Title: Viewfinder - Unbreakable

Greetings, and welcome to the Fortress of Dorkness, the nerdy nexus for all your geeky needs. I'm your host, Christian Villarreal. Regardless of your feelings of the man's films, M. Night Shyamalan's Unbreakable remains a unique superhero drama. Today on Viewfinder, we're going over the use of color in this fantastic flick. The movie uses 4 heavily saturated colors scattered throughout, so we'll be going over them one by one. Take note, Shyamalan uses specific shades of some of these colors, so if we talk about purple, we're referring to a specific purple. So without further ado, cut to rainbow subtext. Let's start with the color green. As you can see in David Dunn's first scene, he is wearing a green shirt and a jacket with green tones.
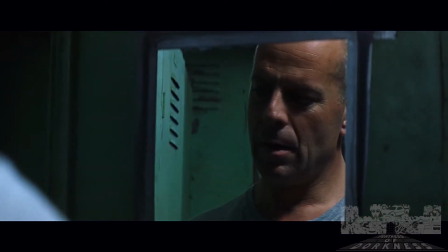0:53 Next, we'll jump into this shot of David's workplace at the stadium.
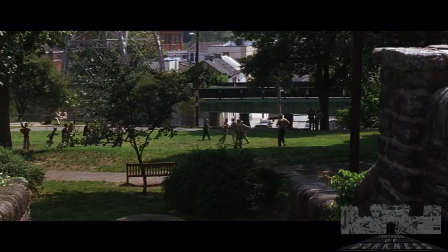0:56 You'll notice the color green pops up frequently around David, like here, where his son Joseph is playing football with his friends.
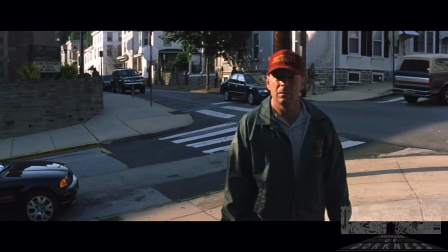1:03 Shyamalan uses the color green to represent the hero in this film, which is why David,
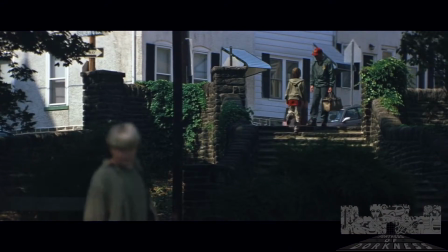1:08 his environment, and those closely associated with him all have or wear green tones consistently.
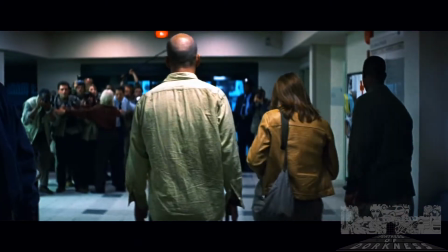1:14 Now let's look at this shot of Audrey at the hospital after David's train crash, followed by these shots of David's house.
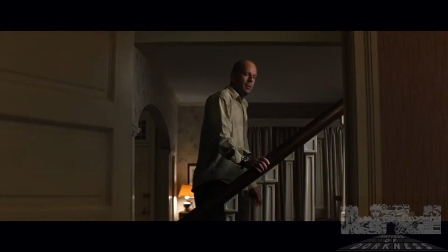1:20 Notice the tones of yellow.
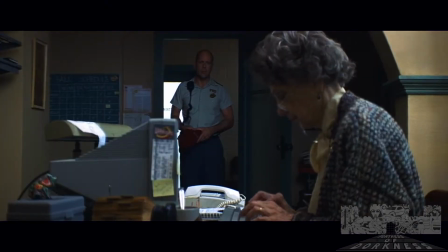1:22 Yellow is used in the film to represent other good characters, and characters close to David who are not involved or aware of the super nature of his identity.
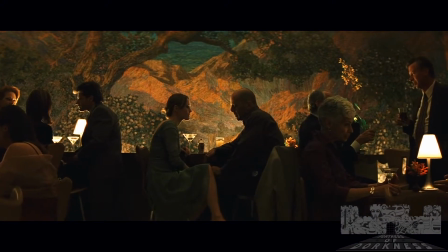1:31 This comes to a head here in the dinner sequence, where green and yellow are swirled together all over the place. Let's pause for a second and take that in. We've now established the colors associated with good, so let's shift to another palette.
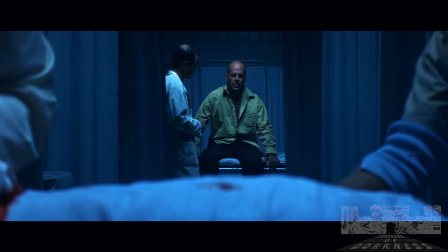1:45 The biggest color tone you'll notice scattered throughout the film is the color blue. In this hospital scene after the train crash, the film's color tone is blue. And here again during Elijah's adulthood in the comic store.
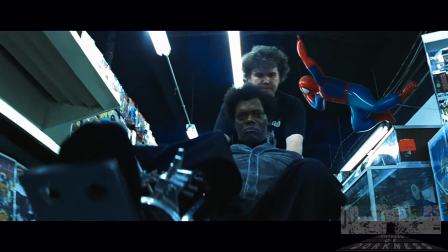1:58 You'll notice the use of the color blue shows up in specific parts of the film.
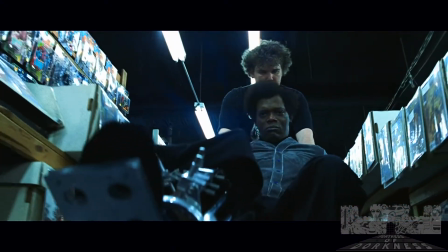2:02 This is because M. Night uses blue tones over the film when a sequence is controlled by Elijah or his actions.
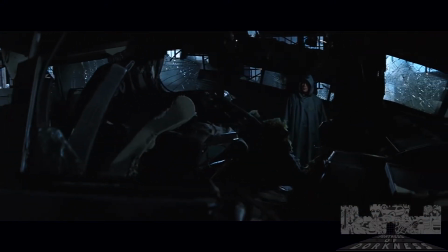2:08 The train wreck was caused by Elijah, so the scenes related to this are color-toned blue.
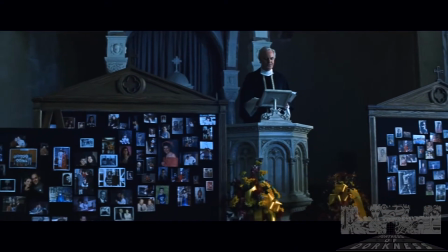2:13 Another example is the church sequence for the victims of the train wreck, also blue, when the previous scene had brighter, warmer color tones in David's house.
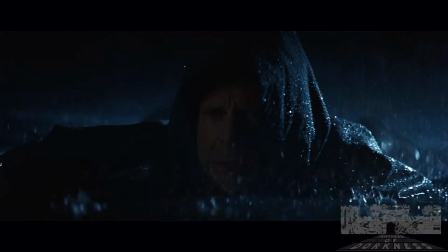2:22 This is again because of Elijah's influence. And by strange coincidence, what color is generally associated with David's only known weakness, water?
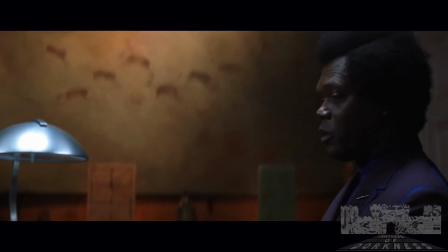2:30 Yep, you guessed it, blue. Next, we come to the most sinister color that our twist-loving director uses throughout the flick, purple.
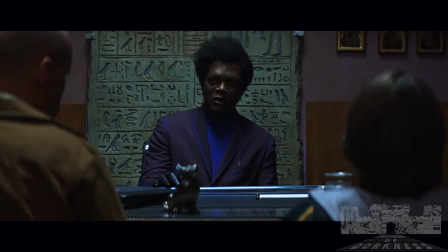2:37 As green is David's color, purple is Elijah's. Elijah's mother gives him a purple gift.
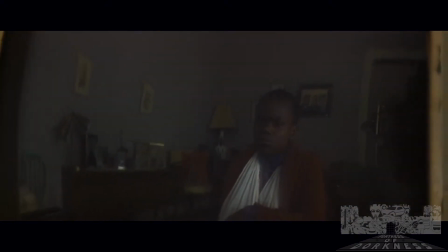2:43 He's wearing a purple sweater in his childhood and purple clothes through his youth.
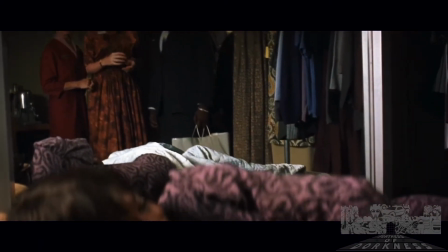2:47 To top it off, let's see the first scene in the film after Elijah's mother has given birth. She is wearing purple. Shyamalan is using this color to set up the film's finale.
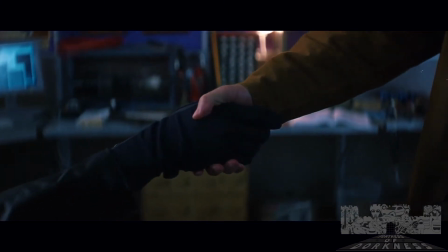2:57 As the twist is revealed, the only color during David's flash to Elijah's deeds is purple.
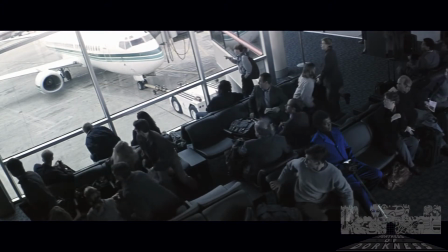3:02 And finally, if all that wasn't enough of a giveaway to the end of the film,
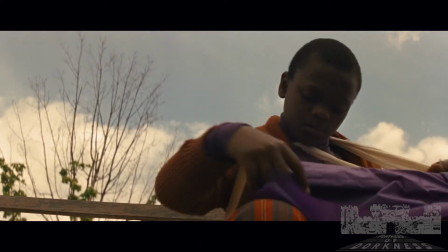3:06 let's jump back to Elijah in 1974 as he pulls out the comic his mother bought for him.
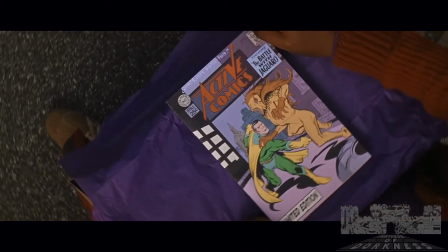3:11 This scene appears early into the second act. Shyamalan has basically thrown this out at you with the cover of this comic.
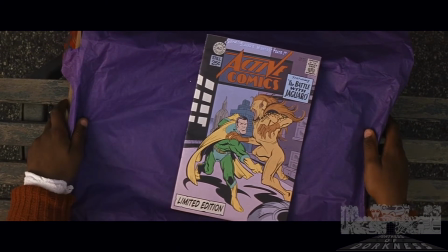3:17 Green and yellow good, purple and blue bad. Now I know I'm not a painter. Hey, who snickered? Anyway, I may not know how to bring pastel to paper, but this creative use of production design is a great way to subtly get across a point to an audience. That's all we have for you today. If you have any questions, comments, or snotty remarks, leave them below. Don't forget to like and subscribe. Follow us on our social media. This has been the Fortress of Dorkness. I'm Christian Villarreal, and always remember, never fear the dork up here.